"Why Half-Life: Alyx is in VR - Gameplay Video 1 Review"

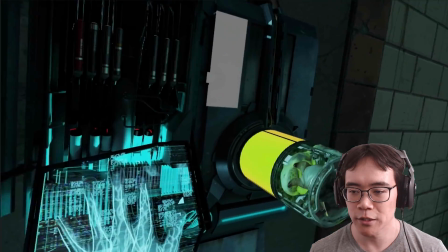[20:36]
They're showing all the things that are cool, like they're really deliberately looking over to the right so you can see this grub just get
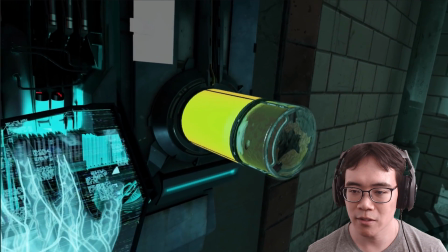[20:43]
destroyed and have all the gross yellow pus come out or whatever it is.
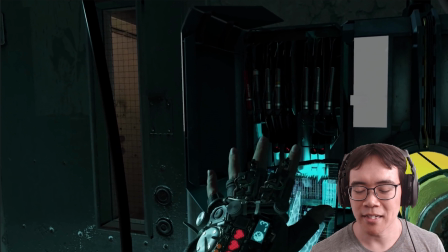[20:49]
And then they're really acting out this moment where it's like, do I want to? It seems kind of gross. Whereas, they could have just gone, boop, I'm cool with this.
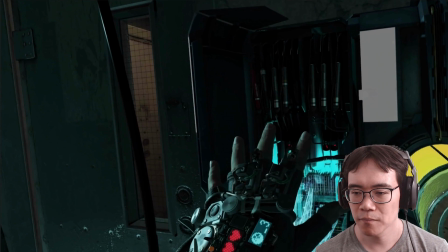[21:02]
It's totally fine.
Ow, ow,
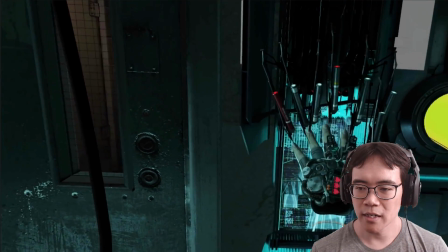[21:10] ow.
And so here's one part where they're showing how the fingers work.
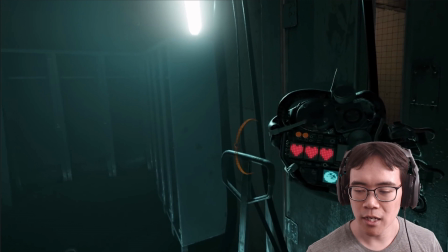[21:15]
If you have the index controllers, and then they're looking over to see the health. One little thing I would have done differently if I'd done this was just have the
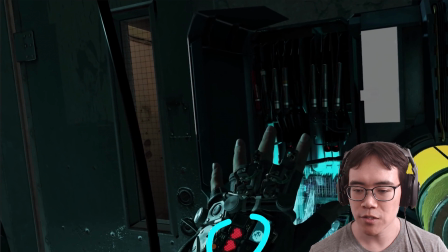[21:24]
health be just a little bit lower so then that you could see the hearts filling up a little bit as the machine is being used, because you're already at maximum health here.
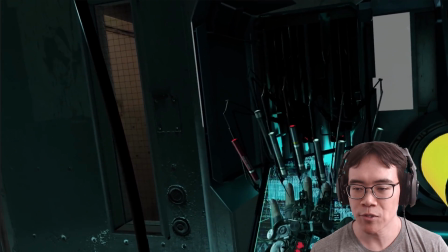[21:33]
So the information is a little bit obscured, even though we're talking about, hey, these are health stations.
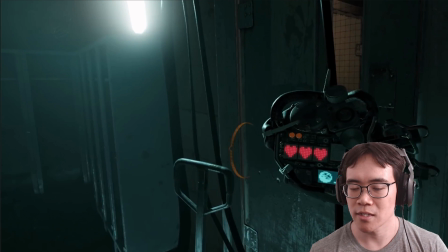[21:39]
But then they clearly look at their hand so that you can just see that interface there and understand how that works.
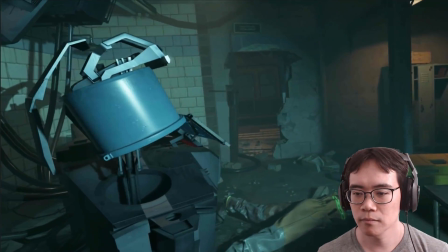[21:48] Hey, you were right. These are great.
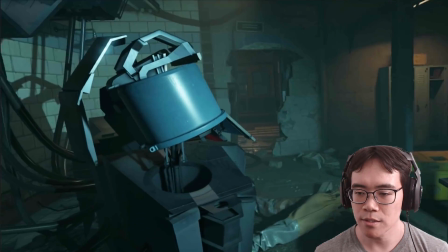[21:52]
And one little small thing here is you can see when they use the teleport here,
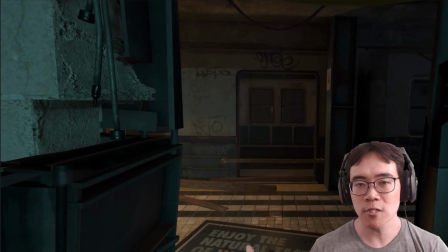[21:58]
they don't hold it like they did earlier on in the gameplay clip, because at this point, you've already understood how the teleportation works. So you can just whiz by that. That's a thing to think about with gameplay clips or trailers is, you're giving the audience new information,
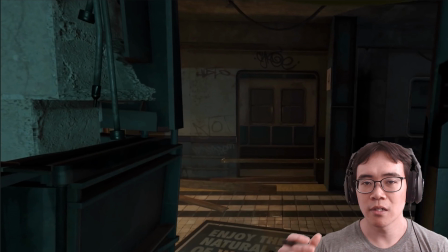[22:16]
but whenever you have redundant information in the subsequent parts of the trailer or gameplay clip, it's not as necessary to embellish as it was in the early parts of the trailer where you're still sort of educating them about how the game works.
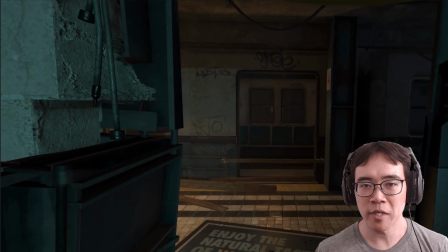[22:30]
So you kind of, whiz by that thing and then move on to the next bit of information, which you should spend some more time explaining how that works.
Great.
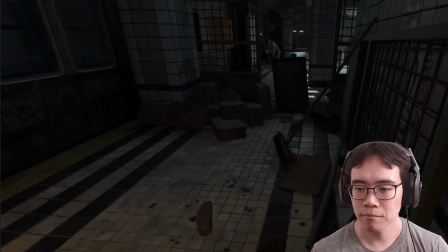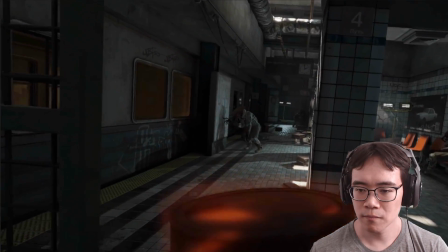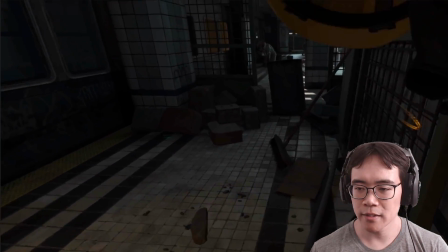[22:52]
And so here they leave and they toss the hat off, grab another magazine.
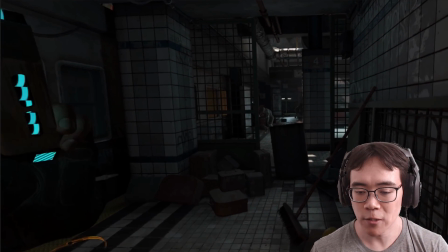[22:57]
Again, they do it real quick because you already understand how that works. We've seen the magazine, I think, 3 times at this point.
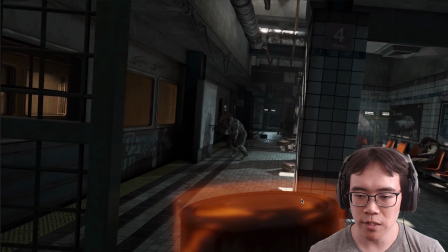[23:04]
They teleport forward and you can see there's this highlight over this barrel indicating that it's interactable, and they decide to just knock it over.
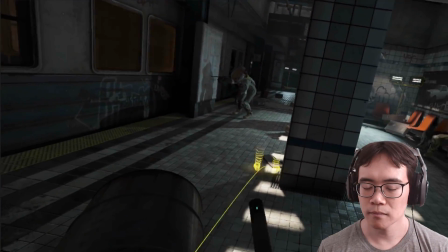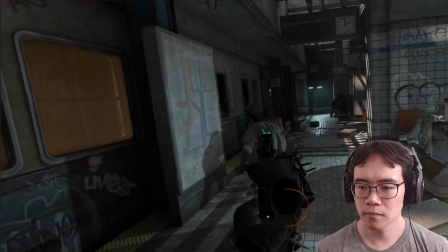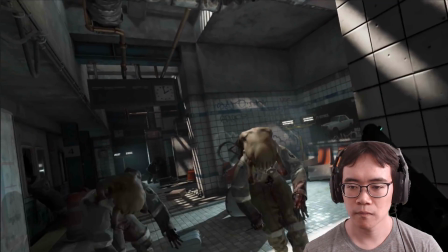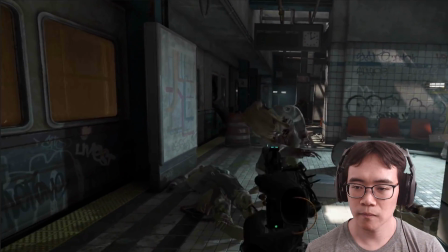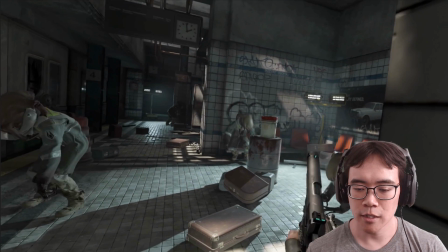[23:34]
Okay, so this scene here, it's another combat encounter, which they've already shown a few. And again, we want to show some new information, so then that it's just a little bit more interesting, showing something different.
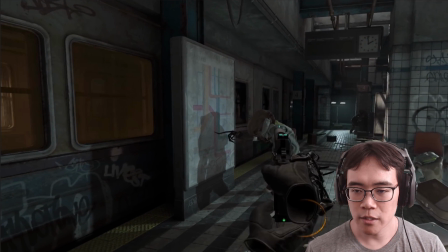[23:49]
And what they're doing here is, well, first of all, they're choosing to not just be a total badass and just, pop a whole bunch of bullets into them from afar, so they're, dead on the spot.
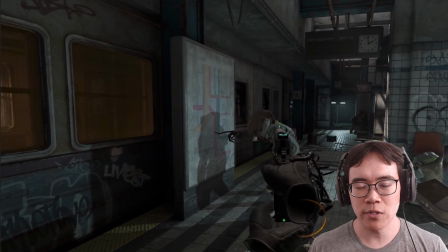[24:02]
And then they just stroll past. Instead, they're pacing out the shooting so then that the zombies just have a better chance to get closer. So you get to see a little bit more of what they do. You get to see a little bit more detail in their models.
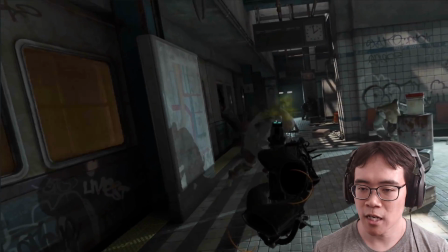[24:15]
So, for example, here, this zombie on the right, you blink and you'll miss it.
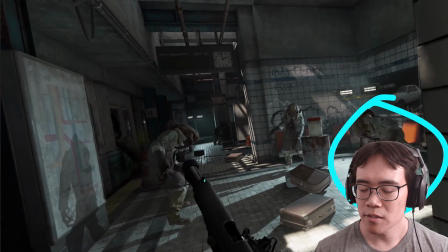[24:21]
This zombie here sort of knocks this suitcase
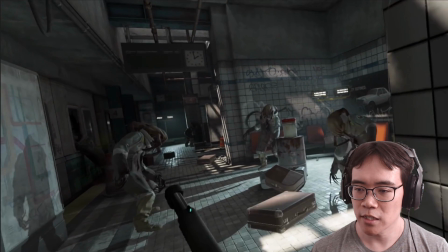[24:26]
up into the camera, so you see that they can interact with the objects around you, is really, really quick.
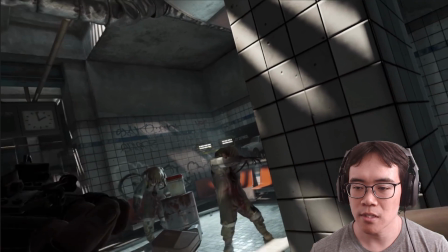[24:32]
It was a little bit hard to see, but it's still fine, because they do the same thing with this zombie in the back here.
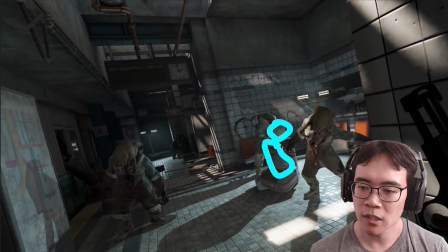[24:39]
And you can see they have these little barrels, I can't draw, that they're going to knock around
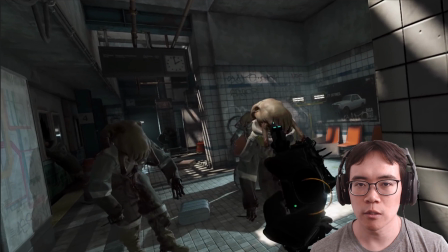[24:47]
and just show a little bit of that physics interaction. And see, now you can see these zombies in this nice light, this nice highlight here, so you can just see how detailed they are.
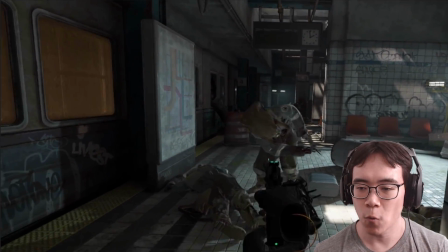[25:02]
And this zombie they could have killed a while ago, but they're slowing it down so then that you can see
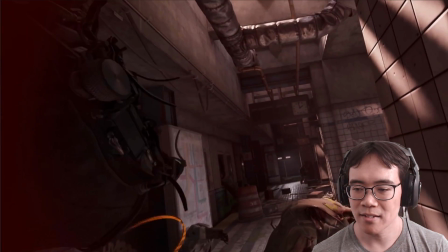[25:11]
that they can hit you,
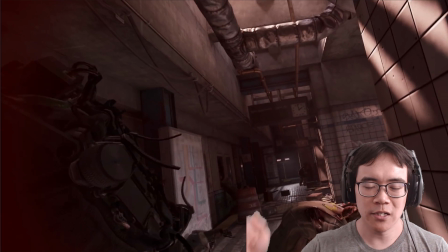[25:13]
because if they were just going through and just popping them dead as soon as they see them, then people would probably think, okay, super easy game, this is going to be lame.
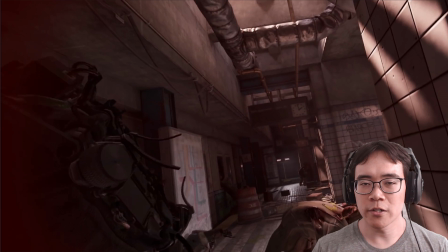[25:25]
But just for the dramatic tension of it, they're really just pacing it out so then that it's a little bit more exciting. I mean, also, not everyone is going to have the same level of skill playing this game. So for some people, they're probably going to be fumbling at the scene, and this might just happen organically.
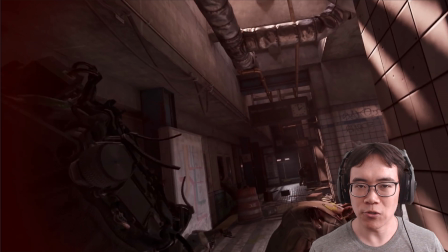[25:44]
Whereas other people, maybe they're super good at shooting things in VR, and they'll just mow them down.
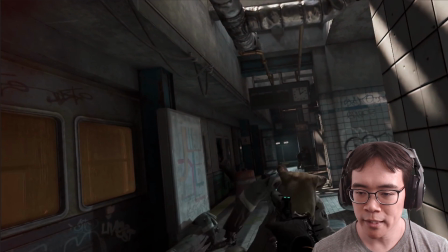[25:49]
But for the sake of the gameplay clip, it's just more exciting to watch.
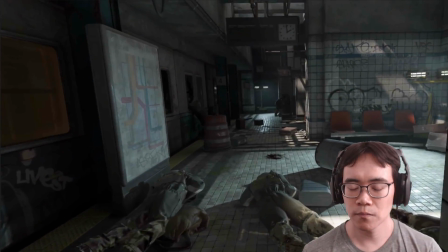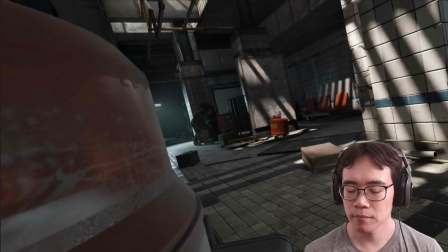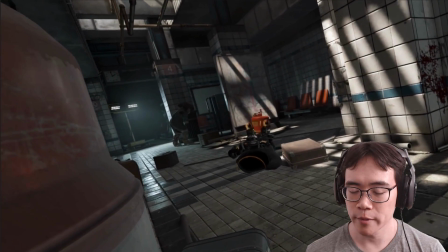[26:04]
Another little thing I want to point to with the performance is they grab this like propane canister,
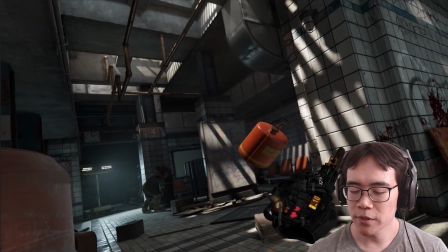[26:11]
and when they do it, you can see their fingers here. They have this one finger sticking out from the hand,
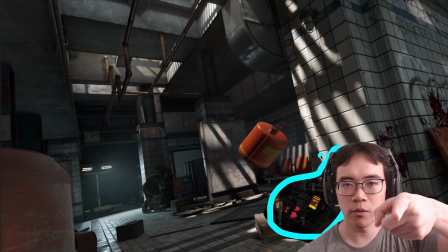[26:21]
which I'm sure they could have just gone like this and then stopped pointing,
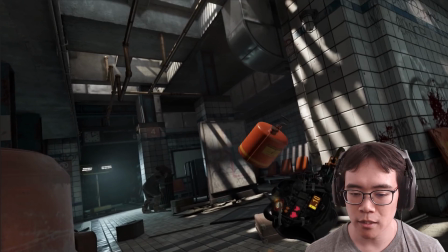[26:27]
but it just makes it a little bit clear to just see that sort of silhouette of the hand.
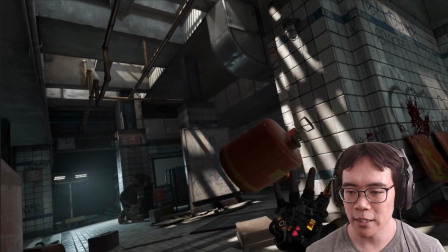[26:33]
Just really, really subtle thing. And then like right before they catch them, the hand opens. You can see all the fingers here before they catch it. Just, again, playing for the camera.
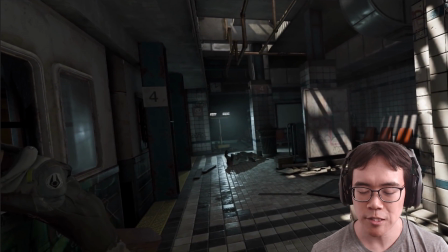[26:47] Nice throw.
And, that little throwaway thing with Russell here, just explaining that there's some dialogue scripting in there, so then that when Alyx throws the canister and successfully blows it up, then Russell will just, take note of that and say, cool, nice throw.
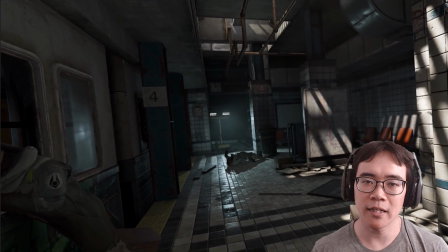[27:05]
So, who knows what other sort of things will happen in the game dynamically based off of things that you do, which are cool. But, another little thing just to show how dynamic the game is.
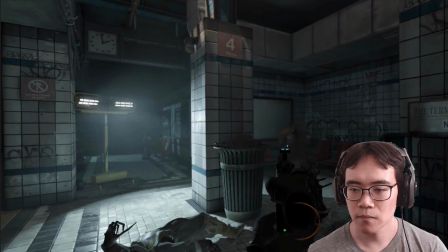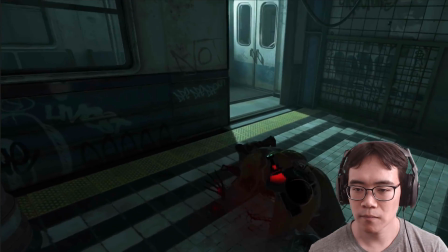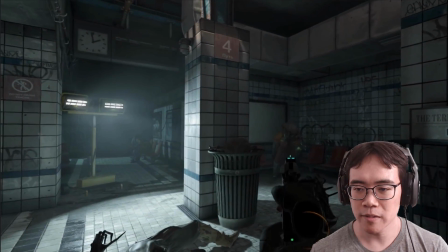[27:29]
And so here, they don't kill these zombies, and they just sort of move on,
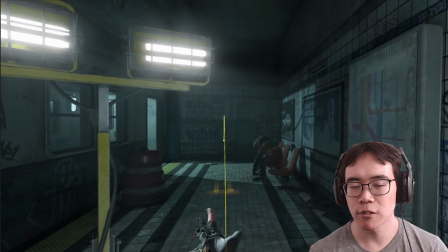[27:34]
which, it may or may not just be saying, hey, you can move on from a zombie. You don't have to kill them all. It could also just be building dramatic tension, which it's certainly doing, especially as the music starts ramping up here, because, they've basically woken up these zombies and they're going to be coming after you.
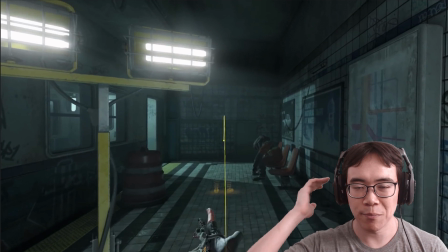[27:51]
So the audience is probably going to have that in their back of their mind saying, what are you doing? You got to kill the zombies.
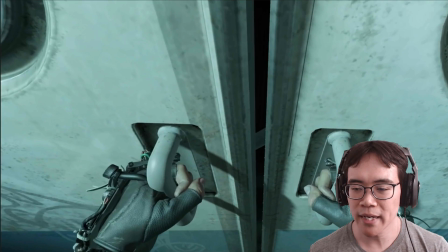[27:57]
And then when they get to this door, we come back to this familiar situation, which, it's matching what happened in the very beginning of the gameplay clip, which is, you open the door with two hands, but this time it's locked. Building in those complications here, which seems like a very
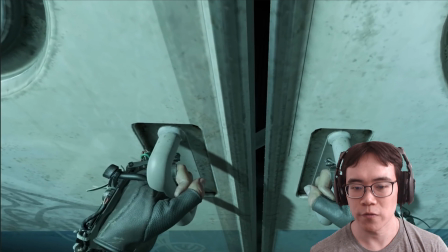[28:17]
tutorial level design sort of thing to have.
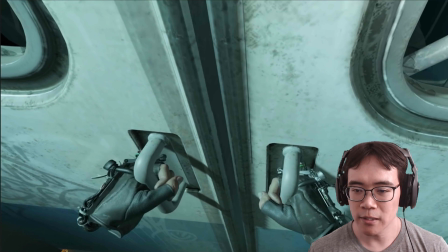[28:21]
But this is in video form, so they're clearly the person doing this knew that this was going to be locked,
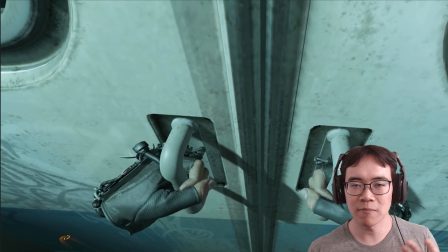[28:27]
but for the camera and dramatic tension, they, tested it so that you understand, this thing is locked somehow. And then,